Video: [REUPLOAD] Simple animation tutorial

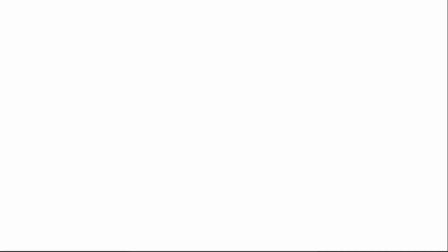Hello there, and welcome to what I hope will be a simple and quick tutorial for you to start animating as fast as possible. Now, before going any further, you obviously have to have a program that is capable of animation, specifically with an animation timeline and the onion skin. Other tools can help later on in your process and in your animations, but for right now, that's all we need. It could be from Krita to Pencil 2D to any other that you have that has this capability.
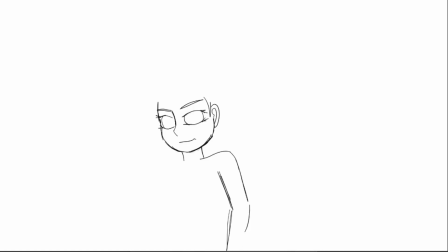Now, this is not a video as to how to work those programs, how to export from them, or how to set them up. I am not an expert in that, but here we just want to get into animating. The other thing that you're going to need is a simply designed character.
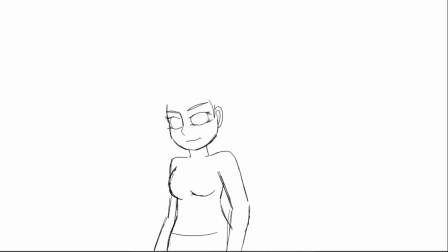Right now I am drawing one as we speak. I have many that I could have used, but this one will be for animation purposes. Specifically, why we want them to be simple is because you are going to be redrawing them over and over and over.
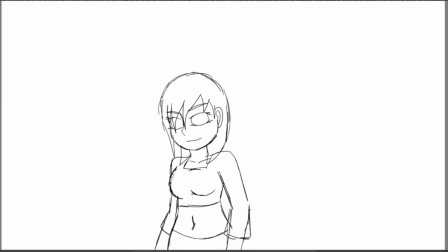Simple outfit, simple hair, simple everything. So here, wrapping up, let's go into our workspace where we can see what exactly we're going to do.
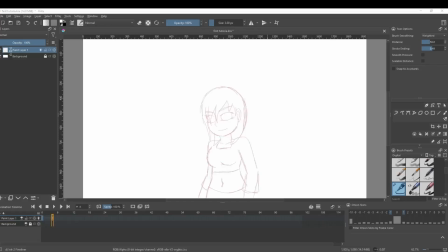Now, you'll see that I have a layer right here, and down at the bottom you see the animation timeline. The purpose of this is to get you from point A to point B. And what I mean by that is you already have your initial pose.
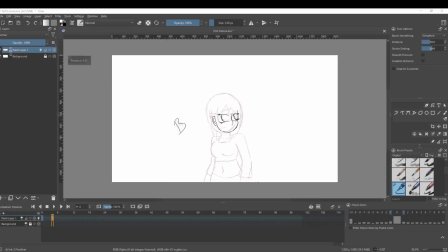The second pose should be simple yet different. As you can see, I've decided to draw her looking in the other direction.
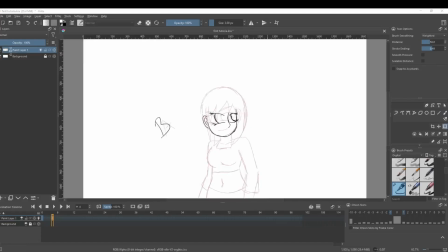And what this means is we're also going to switch the perspective of the body to have more of a frontal point of view as opposed to slightly turned to the side. Why do this? Well, because that's what you would do if you were to turn this much.
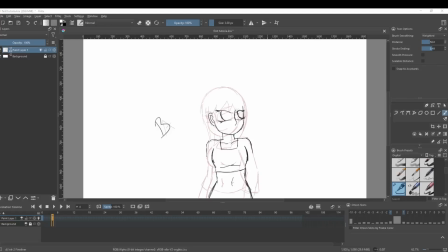Your body would not stay static. This is a simple way to add dynamics into the animation. A simple change of angle and position can make all the difference. Now here, of course, another thing you have to respect is the point of view of the hair to make sure that it is consistent.
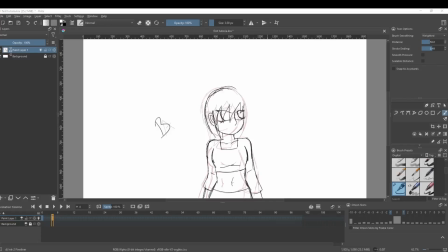A lot of people might be tempted to just copy the frame, post it, and then invert the direction. But that would change the hair, the perspective, everything else. The outfit is easy enough, but I recommend you do not do this. Don't take shortcuts. So from point A to point B, we now have an interpoint that we're going to make.
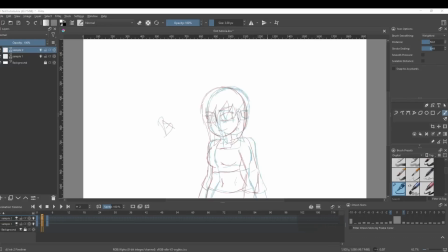And you know what? For the sake of this, I'm actually going to make a separate layer, having sample 1 and sample 2. Here on sample 1, you're going to see me drawing her bodily position almost exactly the same, just slightly tilted.
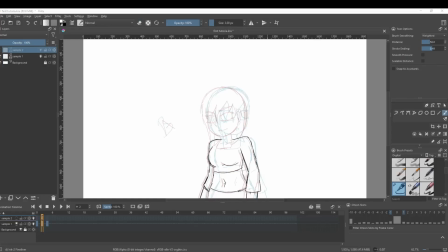Not that different and not that dynamic. But the head, on the other hand, that is where we're going to change a little bit. That is where she's going to be turning slightly more. Now, her face will have a more frontal point of view.
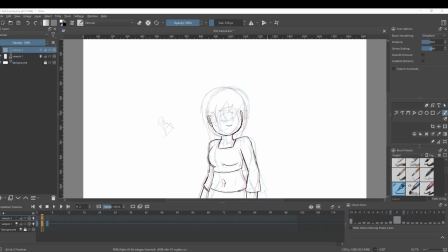The reason I divided the layers was because I want to do this again, but with her body turned more and her head turned less. Now, in a minute, you'll see the difference between these two. But one thing to remember here is to keep things consistent.
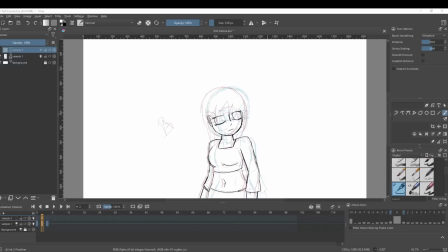Now, here you'll see that the ear is a little bit off base, the eye is a little bit off base. This is a sketch. It's okay. If you do this, this is just to see how your animation is going to look. You have to keep everything the same. Because it's a frontal position, the head is going to be a little bit more different.
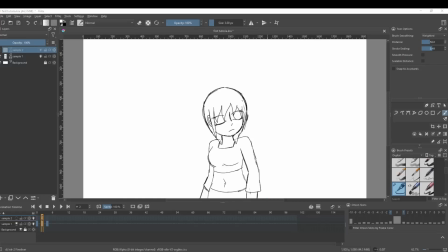And here you see how that looks now with the completed frame. Now, just fixing this a little bit right here. Give me a second. Switching the ear over and okay. So this is what we see in the basics of the drawing. Just fixing a few more things.
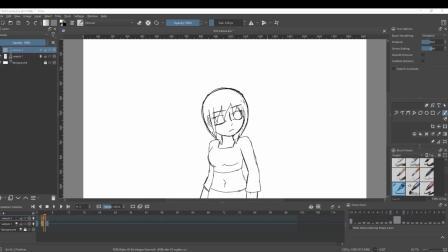Now we're going to go over to the other layer where again, now the head is going to be slightly turning, but the body is going to be turning more. Now, why is it that we don't have an exact tilt where both the head and the body are having a frontal point of view?
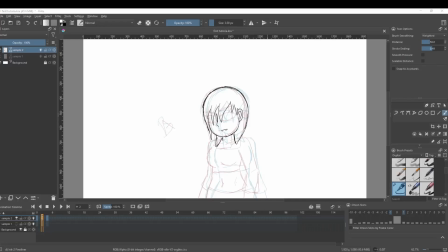No one moves like this.